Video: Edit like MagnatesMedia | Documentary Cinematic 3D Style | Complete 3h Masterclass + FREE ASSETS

Proof in my example that everything works: if I, for example, reduce the focus distance from 3000 to 300,
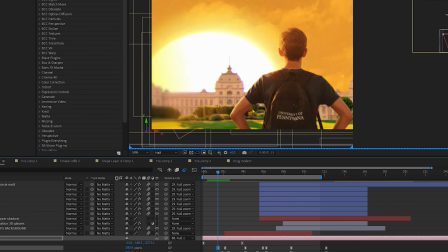you can immediately see a heavy blur because nothing remains in focus.
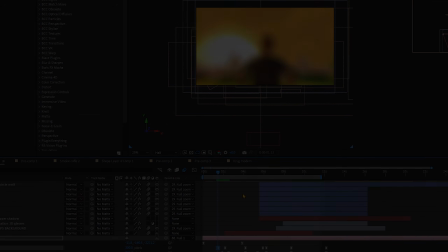The same applies for adjusting the aperture. Here I added a subtle aperture at start.
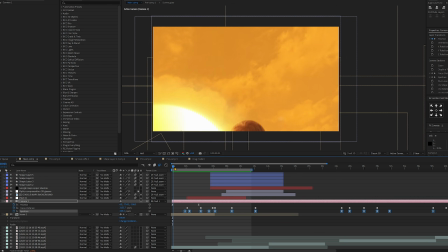As soon as the camera moved down from the sky, everything was in focus.
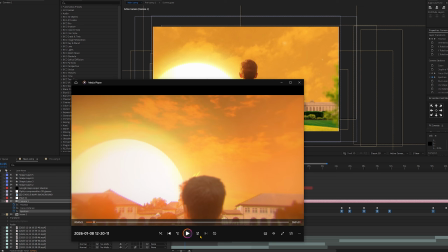In the original clip, you can see the boy blur slightly as the camera moves to the right.
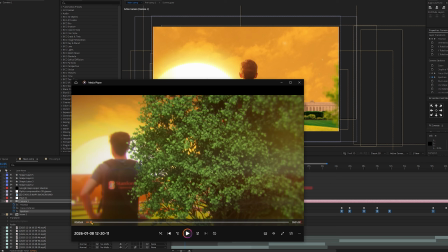I think it's much easier in this case to just use a regular Gaussian blur on the boy and the tree,
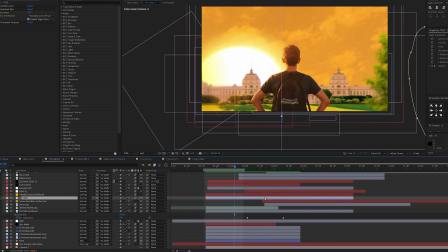because in the original clip the background never actually blurs, so there's no need to use focus distance or aperture. Also, there aren't any other scenes in this video where shifting focus would make a big difference.
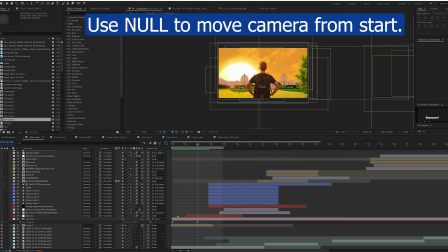Alright, so now let's move on the camera movement.
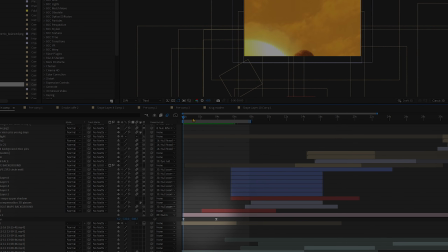The first camera move, the one that starts in the sky and ends here, is done without any null objects, and it needs to feel explosive.
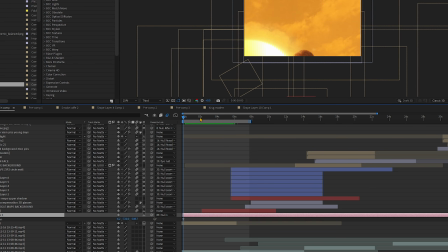I'm not sure if it's even necessary to show the camera keyframes, because it's really simple.
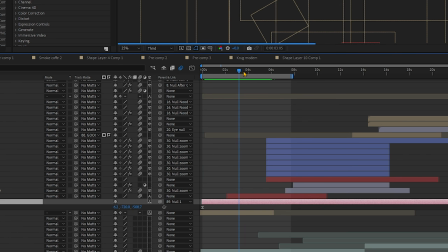You set the first keyframe at the start, decide how long the move should last,
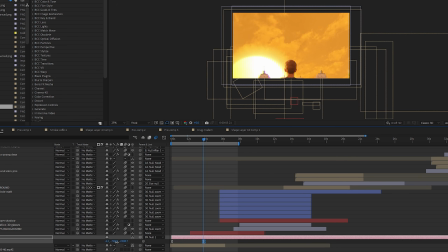then place the final keyframe based on how you want the scene to look once the camera settles.
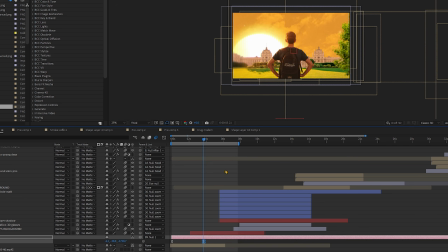After that, you just adjust the animation speed in the graph editor.
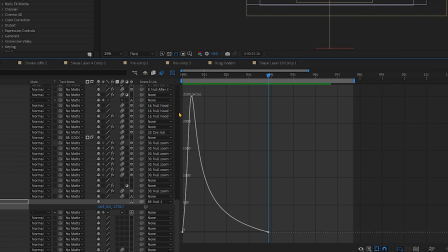That's why we use a graph that goes almost straight up to 90 degrees angle. I assume that while you are watching this video, you already understand how graph works,
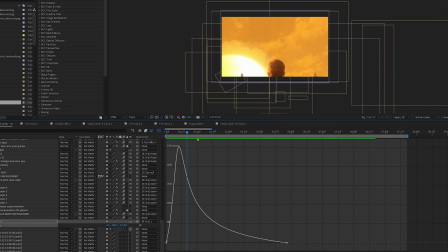but let's go over it briefly and explain how the camera behaves with different curve shapes.
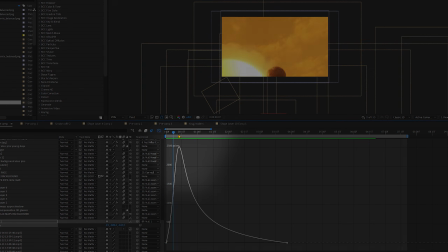In short, the steeper the curve at the beginning, the more of the movement happens there.
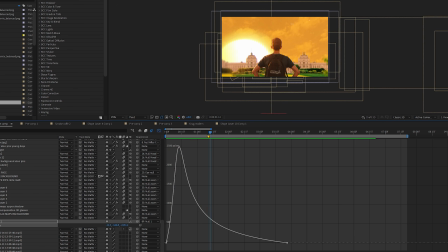In this case, about 60% of the motion happens in the first half second,
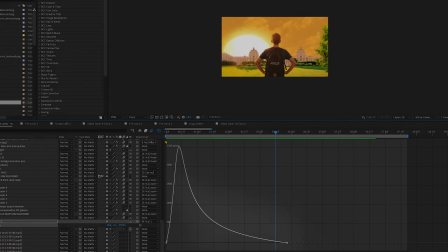while the remaining 40% is spread out very subtly over the next 2 or 3 seconds, exactly as this curve shows.
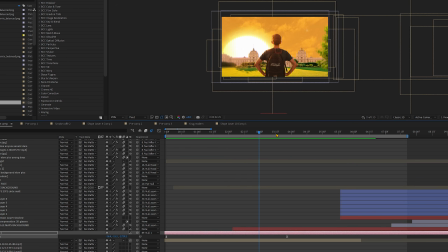After this movement in the original clip, we transition from scene 1 to scene 2 with another strong sideways movement.
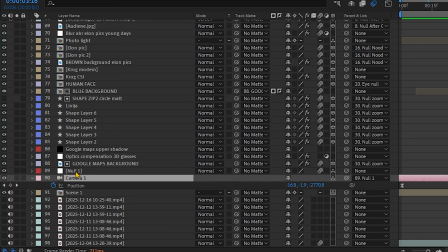The movement is attached to a new 3D null object, so we can create what's called a continuous smooth motion.
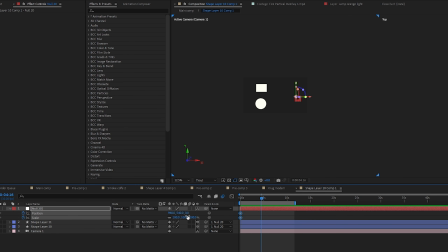I assume you also know what a null object is. But for those who don't, in short,
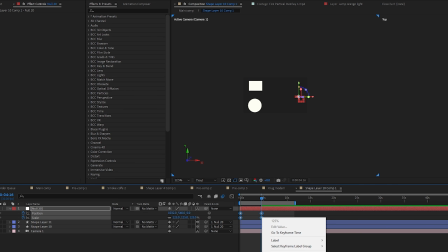its purpose is to act as a control object that we parent the camera or other layers to. The
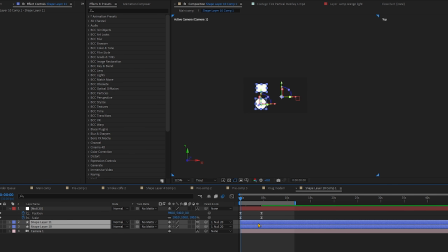camera and those layers follow every change made to Null, such as position, scale, rotation, and more. We use it so we don't have to animate each layer individually, but instead connect multiple layers to one Null that controls all of them at once. But why Null and the camera? If you animated only the camera, you would see the moment where the first move stops, right here on the graph,
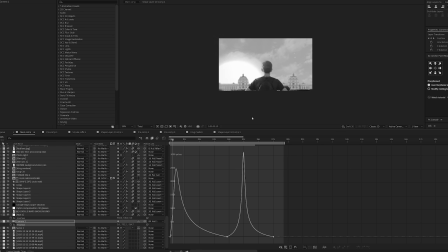before the sideways move begins. We don't want that pause.
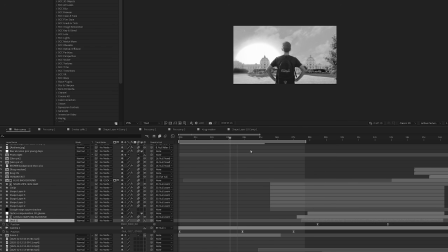We want the camera to flow from one movement into next while the first one is still finishing,
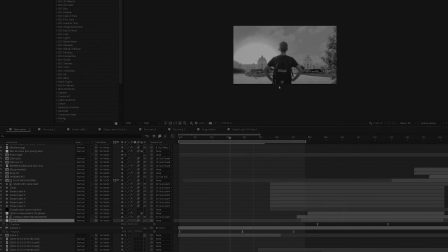and that's what the Null objects allows us to do.
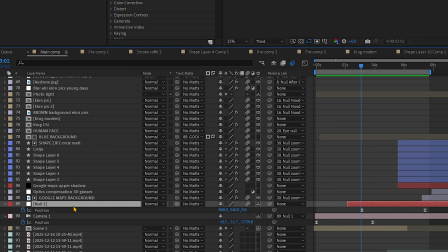So we create a 3D null, parent the camera to it, and you can see that the sideways movement,
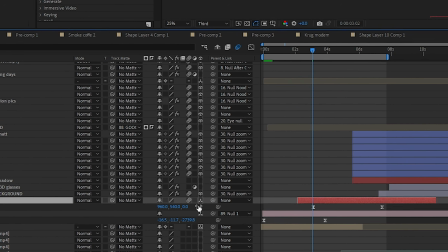which is just y-axis movement, starts just before the first move is fully finished.
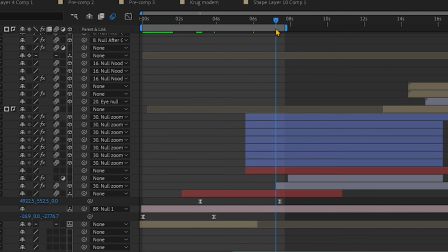But this graph cannot look like the first one, because then the motion would still feel too sharp and noticeable.
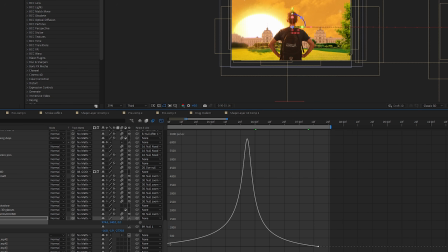Instead, as in the original clip, we need a slow subtle start, then a fast powerful middle, and finally a soft smooth ending.
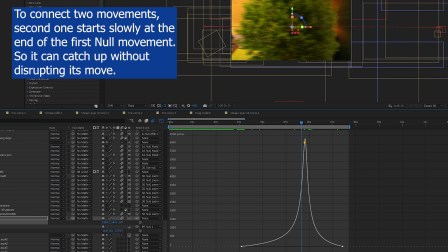That means the curve has to peak around the middle.
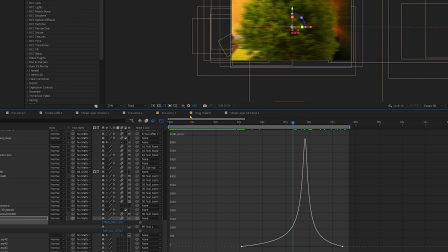That's where the strongest motion happens and where we get the most motion blur, which is exactly what we want.
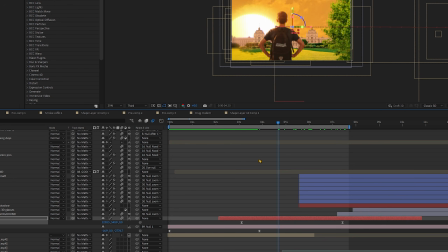Simple but effective.
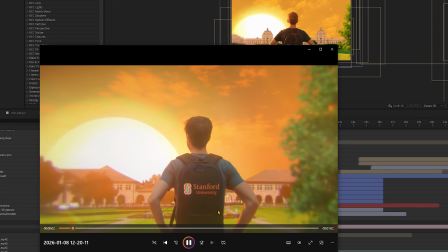And that's almost it for the first scene. But, however, we still need to talk about the tree and the blur.
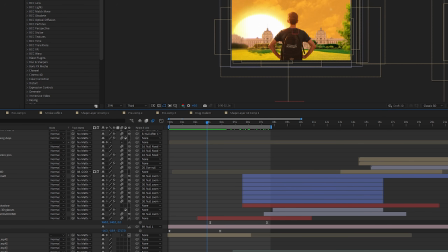In the clip we can see when the camera finishes the first movement and starts slowly moving sideways,
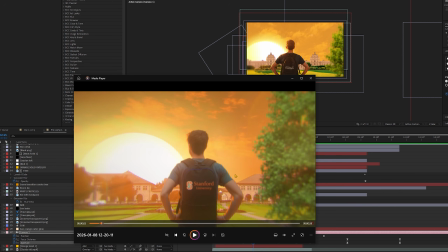the boy begins to blur while the tree comes into focus.
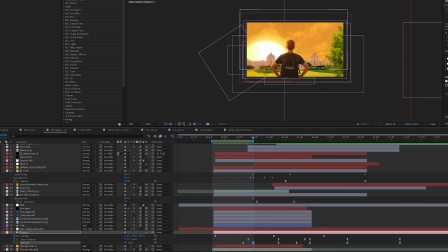This could be done using camera aperture, but I recommend that if there are only a few objects,
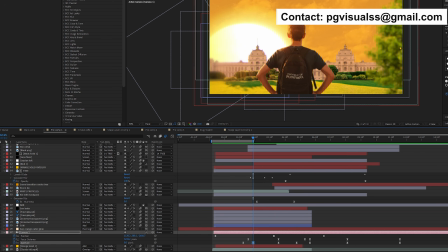the scene is short and you want to isolate just one layer, use Gaussian blur.
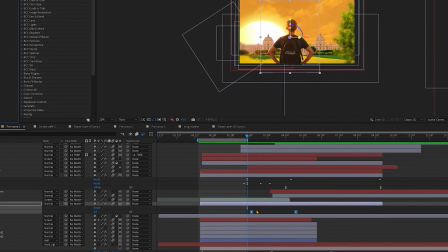It's much simpler. So we have keyframes for the boy and the tree when it comes to Gaussian blur, as you can see.
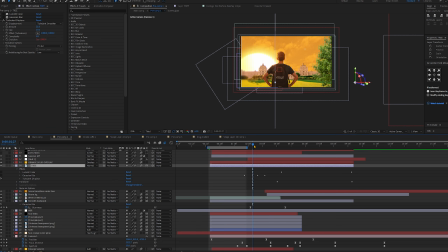No need to explain much about Gaussian blur keyframing, really. By the way, let's focus on the tree a bit because it's very important for the transition.
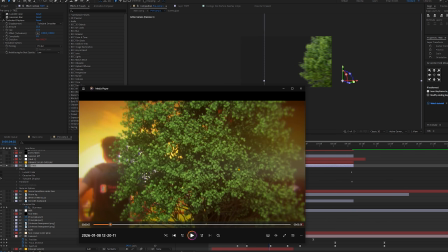First, position and effects on it. In the clip you can see the tree moving like it's in the wind.
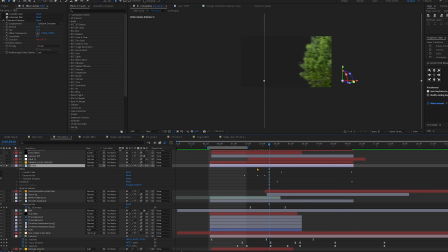It's not static. We achieve this effect by adding a turbulent displace effect.
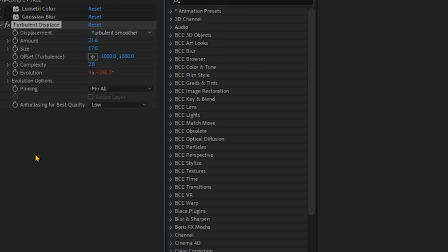In my settings I use turbulent smoother and you can see the amount, size and complexity.
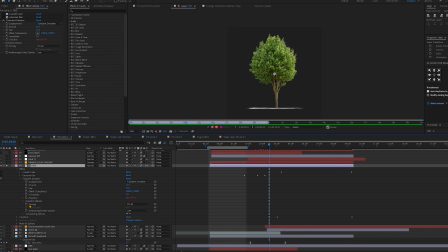You can tweak amount and size a little as you like, but not too much.
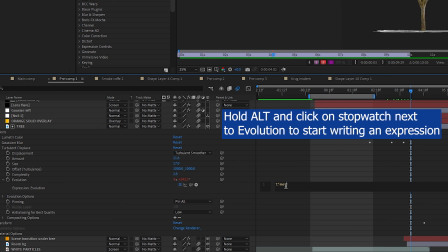What really creates the movement we want is evolution. This controls how fast the animation on the tree evolves.
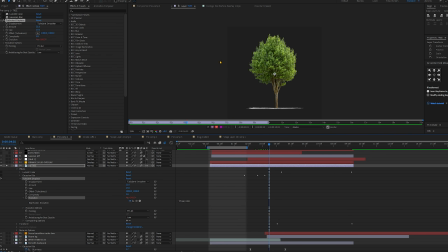I use 260, but you can experiment.
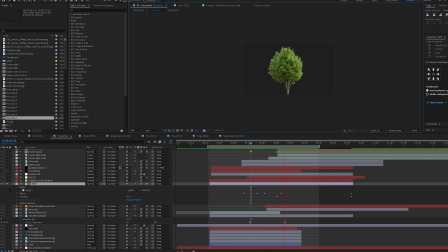I forgot to mention, we don't want the effect to affect the whole tree, because that would look wrong and the trunk would move unnaturally.
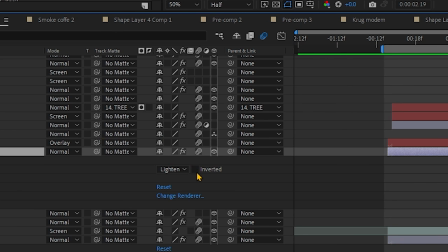So we click the tree layer, create a mask in this shape, then check inverted so the effect only affects the leaves, not the trunk.
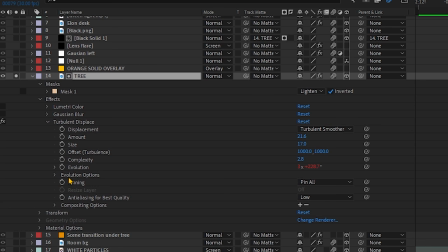Then in the turbulent displays here, composition settings, click the plus and select mask 1,
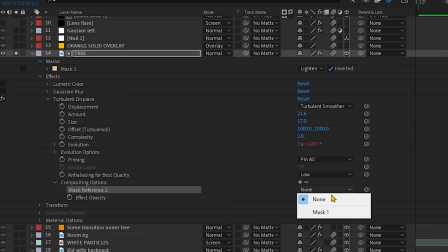meaning the effect will only apply to the masked area of the tree.
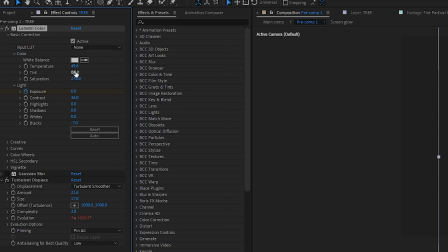After turbulent displays, I added lumetri color to boost the saturation and adjust the temperature, giving it that orangish tone.
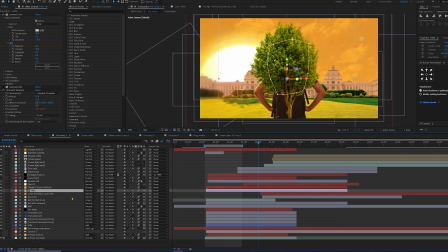As for position, as you can see, the tree is clearly the closest layer to camera,
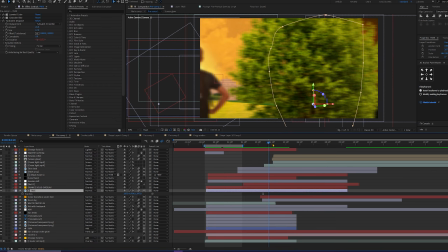because it needs to sit between the two scenes without showing the other layers throughout the whole scene.
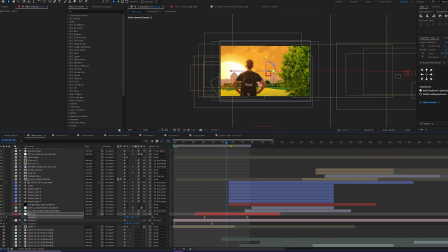It must follow almost the exact movement as the camera. If we remove the tree, you would see the two scenes roughly stuck on top of each other, and the transition would look terrible. That's why we need a tree that perfectly fits these requirements. It can't be thin or sparse.
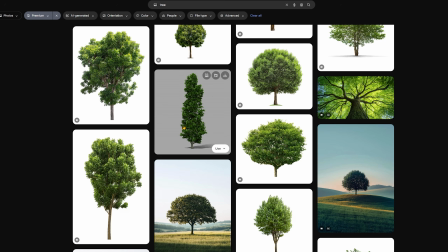It needs a full canopy that starts from the bottom of the image. I found this tree on FreePic.
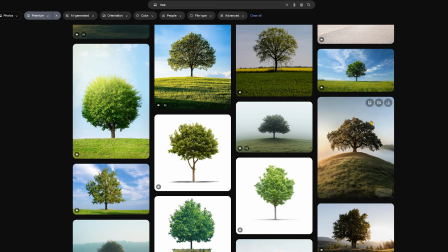There are a lot of options in the paid version.
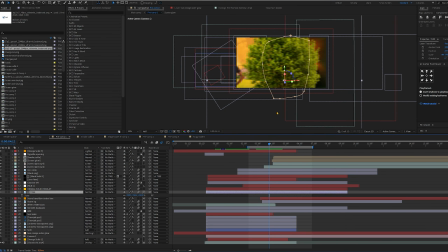As you can see, the tree is scaled up massively, even to 200%, so it fits the scene. It's easy to say it now, but looking back and creating the scene, you will struggle with tree size, Y option position and hiding the contrast of the black background from scene 2.
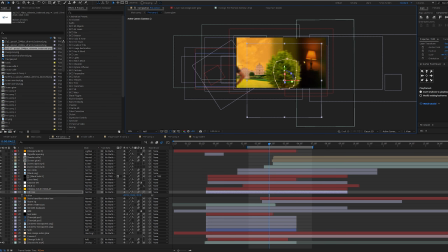All of this needs to be adjusted until it looks right. There is a lot of tweaking around.
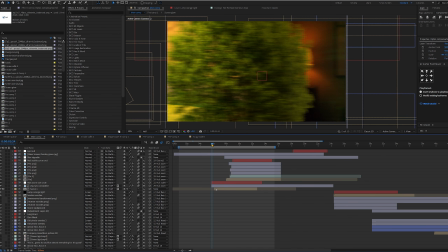But in the final version, I noticed a few frames around the sideways movement still showed some contrast from the sky,
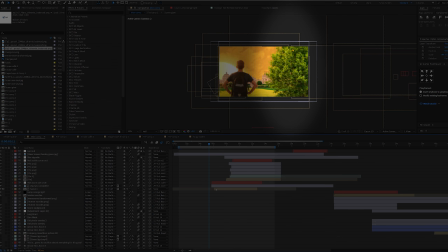grass and the black background, and it didn't blend perfectly.
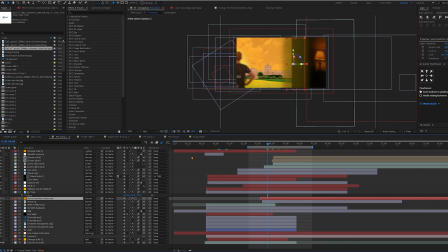I fixed this by adding another solid with a gradient ramp from green orangish yellow left side color to near black on the right side,
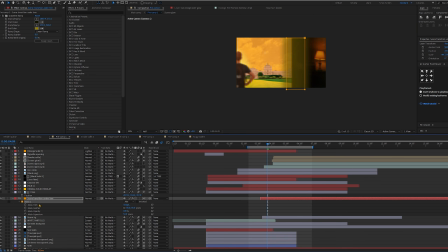because scene 2 is dark and coming from the right side.
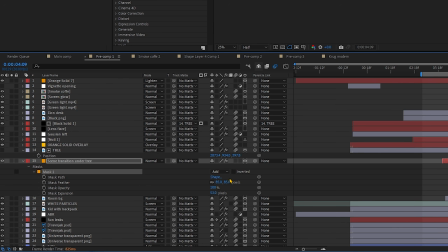I masked this solid vertically and added mask feather to about 85 to create that subtle transition.
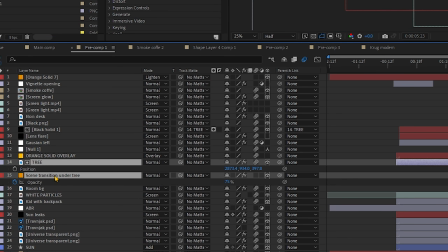Solid position isn't the same as tree position, it's slightly behind so it moves slower with the camera and consistently sits
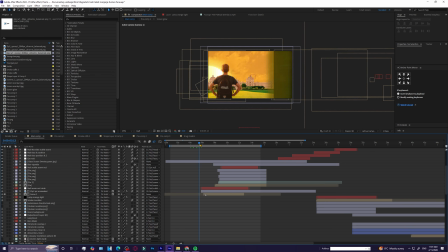near the transition between those overlapping layers from the scene 2 and the scene 1.
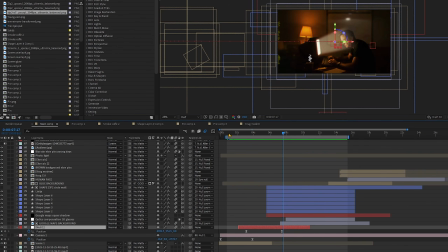So I think everything from scene 1 is already explained. I didn't show how to move the camera manually, but honestly I don't think it's necessary.
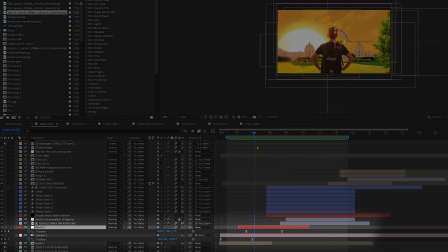It's very transparent and you can clearly see the keyframes, values and what's happening.
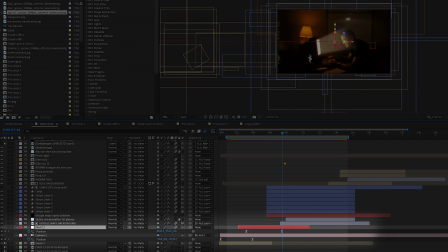In the end, you always move the camera by hand, based on how you set up the depth of your layers,
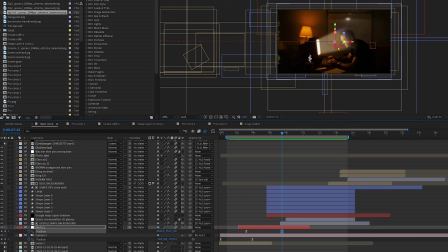their scale and your specific assets, so don't just blindly copy the position values.
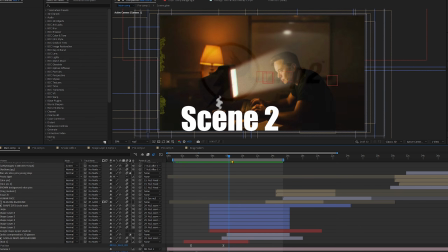Before we move to editing scene 2, which is technically much simpler and has fewer details, let's look at how we got the assets for it. These assets were created with method 3. I simply took a screenshot of the original scene and set it to Gemini,
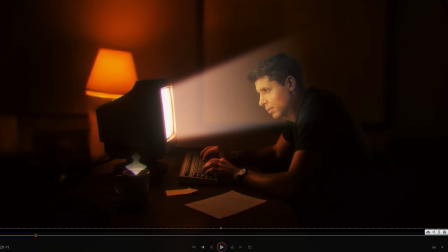asking it to generate only the background of the room and to fill it with a missing space with a matching environment.